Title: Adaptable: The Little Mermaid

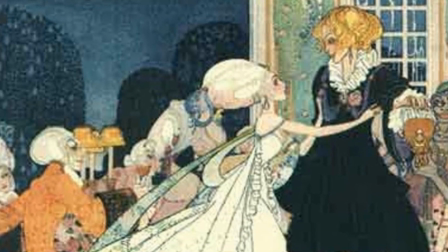741s
See, the princess is super gorgeous, and the prince instantly mistakes her for his savior.
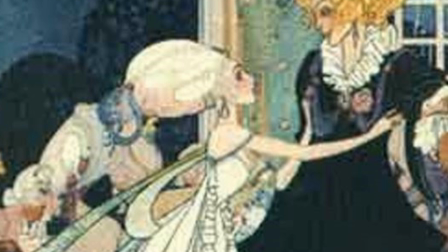747s
Like an idiot. And the princess, even after hearing him declare that she saved him, and her knowing that she didn't, goes along with it.
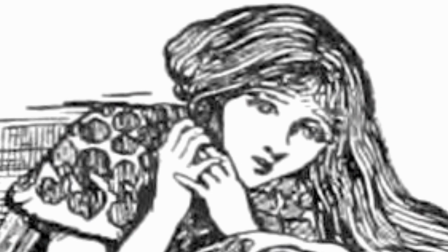756s
Like a jerk. And the Little Mermaid, watching all this unfold, is heartbroken.
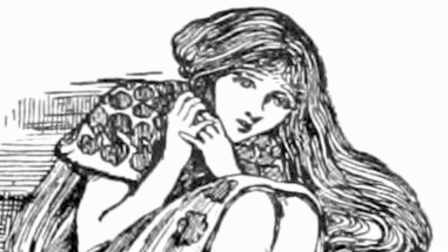763s
Like any sane person would be. So the prince and the princess are married at sea.
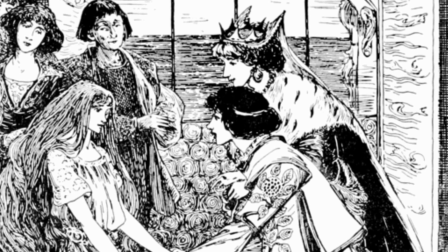767s
The Little Mermaid accompanies them the entire time.
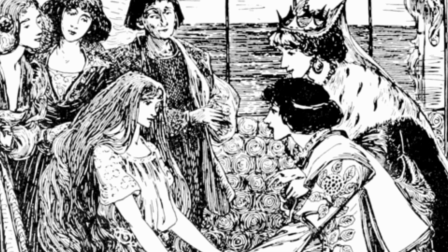769s
She's described as being so distraught that she can't hear the music, but still she puts on a brave face and supports her love, even with the thought of death in her heart.
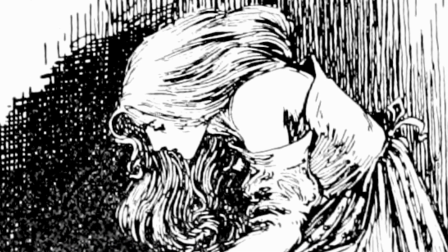778s
She realizes that everything she has sacrificed has been in vain. No voice, no love, no immortal soul.
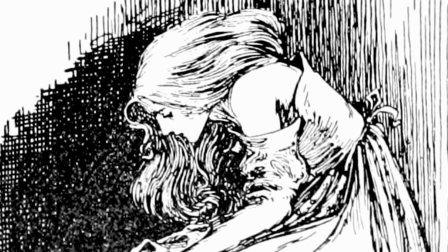786s
When the sun rises in the morning, she will die and turn to foam on the waves, and with her not leaving a body,
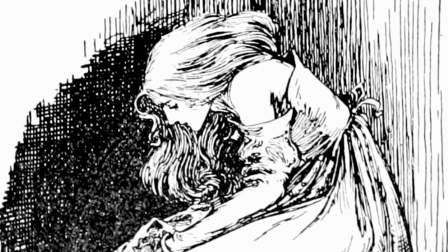792s
she realizes that the prince won't even know that she died.
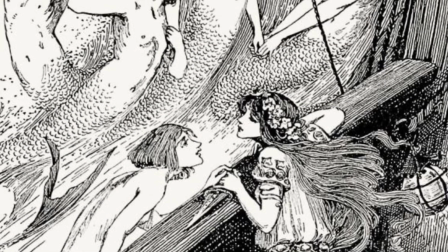796s
Oh, but it's okay, because her sisters appear on the sea surface with shaved heads.
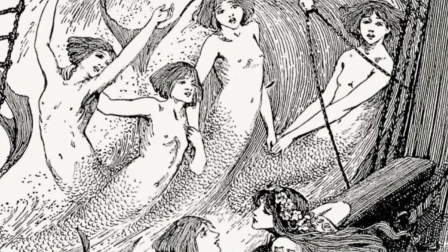803s
They tell her that they gave their hair to the witch in exchange for a magical knife.
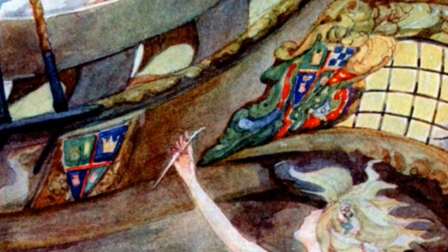807s
They give it to the Little Mermaid and tell her that she can be a mermaid again if she takes the dagger and plunges it into the prince's heart. This is not an appropriate alternative. So she sneaks into the newlyweds' room where the prince and the princess are sleeping.
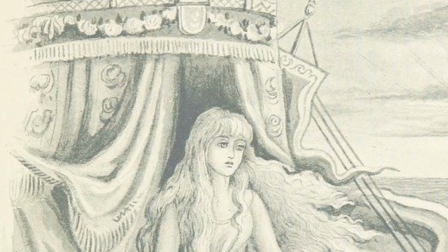824s
She approaches and hears the prince whisper his bride's name in his sleep, proving to the Little Mermaid that he doesn't even dream about her anymore.
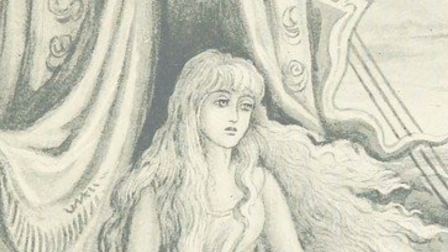833s
Even after all that, she still can't kill him.
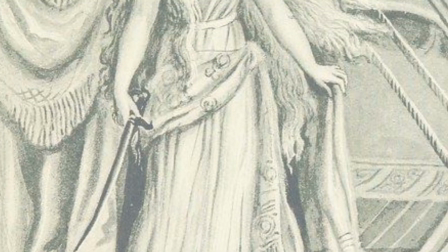838s
She throws a dagger overboard into the sea, kisses him on the forehead,
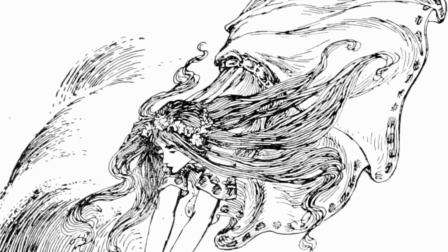843s
and throws herself into the waves, right as the sun dawns and she turns into foam. And that is the original ending. And yeah, even back then, everyone said it was way too dark.
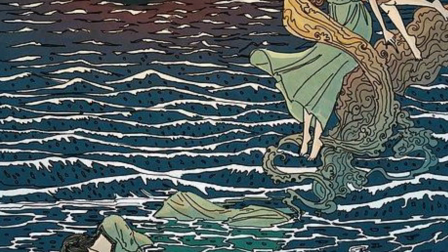859s
So good old HCA wrote an alternative. As the Little Mermaid is about to die, she suddenly sees angelic feminine forms who call themselves Daughters of Air.
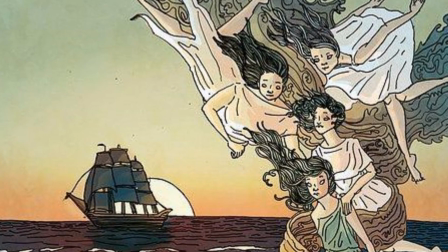868s
They explain that they had no mortal souls, but after their virtuous lives have ended,
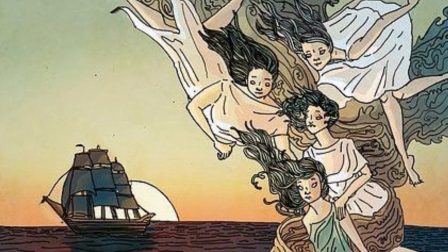872s
they earned a chance from God to earn immortal souls of their own by performing good deeds.
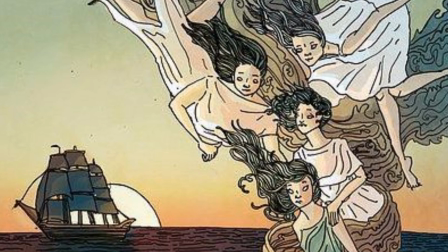877s
The Little Mermaid can now join them and earn a soul of her own and become a Daughter of Air.
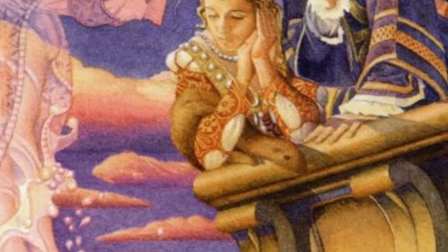882s
But before the Little Mermaid can accept, she sees the prince and the princess run out to the side of the boat, seemingly already knowing that the Little Mermaid has thrown herself off.
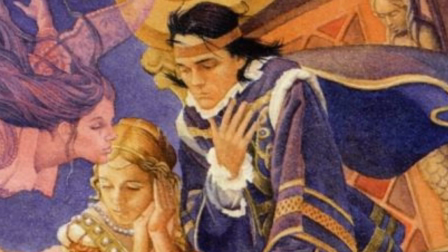891s
And both the prince and the princess mourn her and weep.
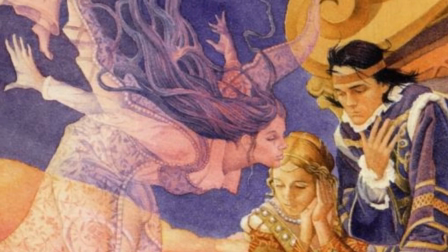894s
The Little Mermaid cries for the first time and forgives them, leaving with the Daughters of Air to begin her quest to earn her very own immortal soul. And that is the fairy tale. I know my amazing summary took a little while, but I mean, it's only 20 pages. The rest is all just other fairy tales. And it kind of felt weird to just skimp on something that's only 20 pages. But now we're all familiar, thanks to you sitting through my master crash course, and so we can move on to Disney film.
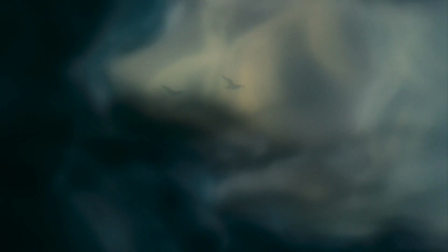929s
Alright, so, right off the bat we get just an incredible opening. And I don't mean just visually.
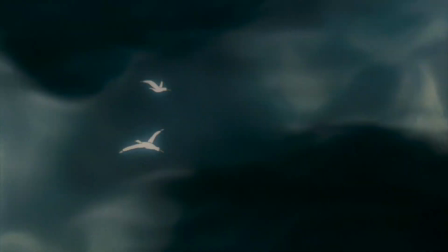934s
Indulge me for a second because I'm going to go deep for a few minutes.
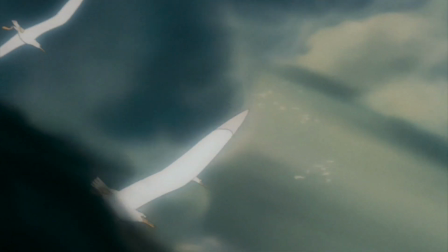938s
As soon as the film starts, we get beautiful hand-drawn animation of birds over painted backgrounds, dolphins leaping from waves, and a computer-animated ship.
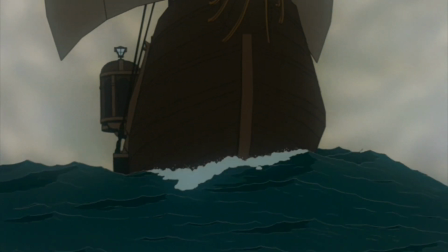946s
But as I was saying, the true incredibility of this opening isn't the animation or the art style.
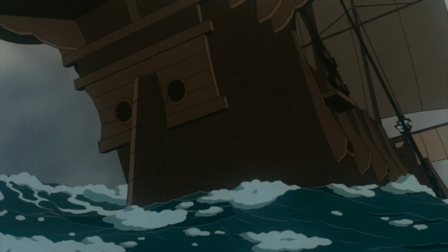951s
It's how smoothly and effectively the audience is introduced to the overarching tone, themes, characters, and plot.
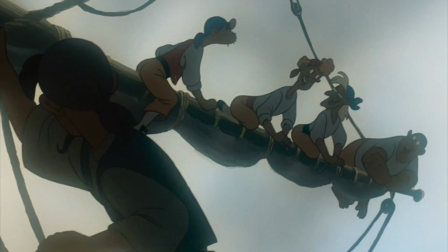958s
Along with the wonderful traditional animation, the first song is sung within the first 90 seconds, introducing us to the film's musical tone.
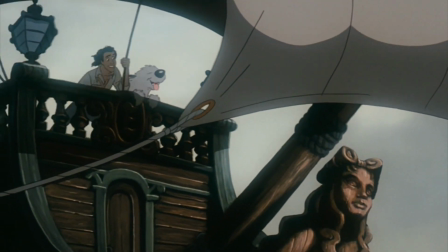965s
And before the song is even over, we meet our first main character, Prince Eric.
Isn't this great?
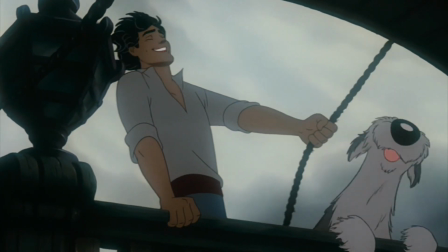971s The salty sea air, the wind blowing in your face. Perfect day to be at sea.
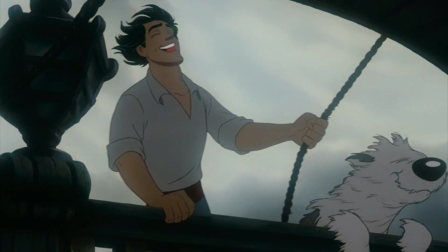977s
He says so little, and we can already tell that he's a happy, positive dude who loves the sea, his dog, and is willing to help his crew.
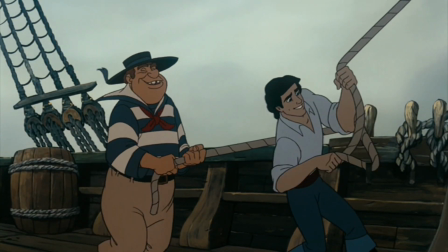984s
He really starts out on the right foot. But he's not all that's being introduced.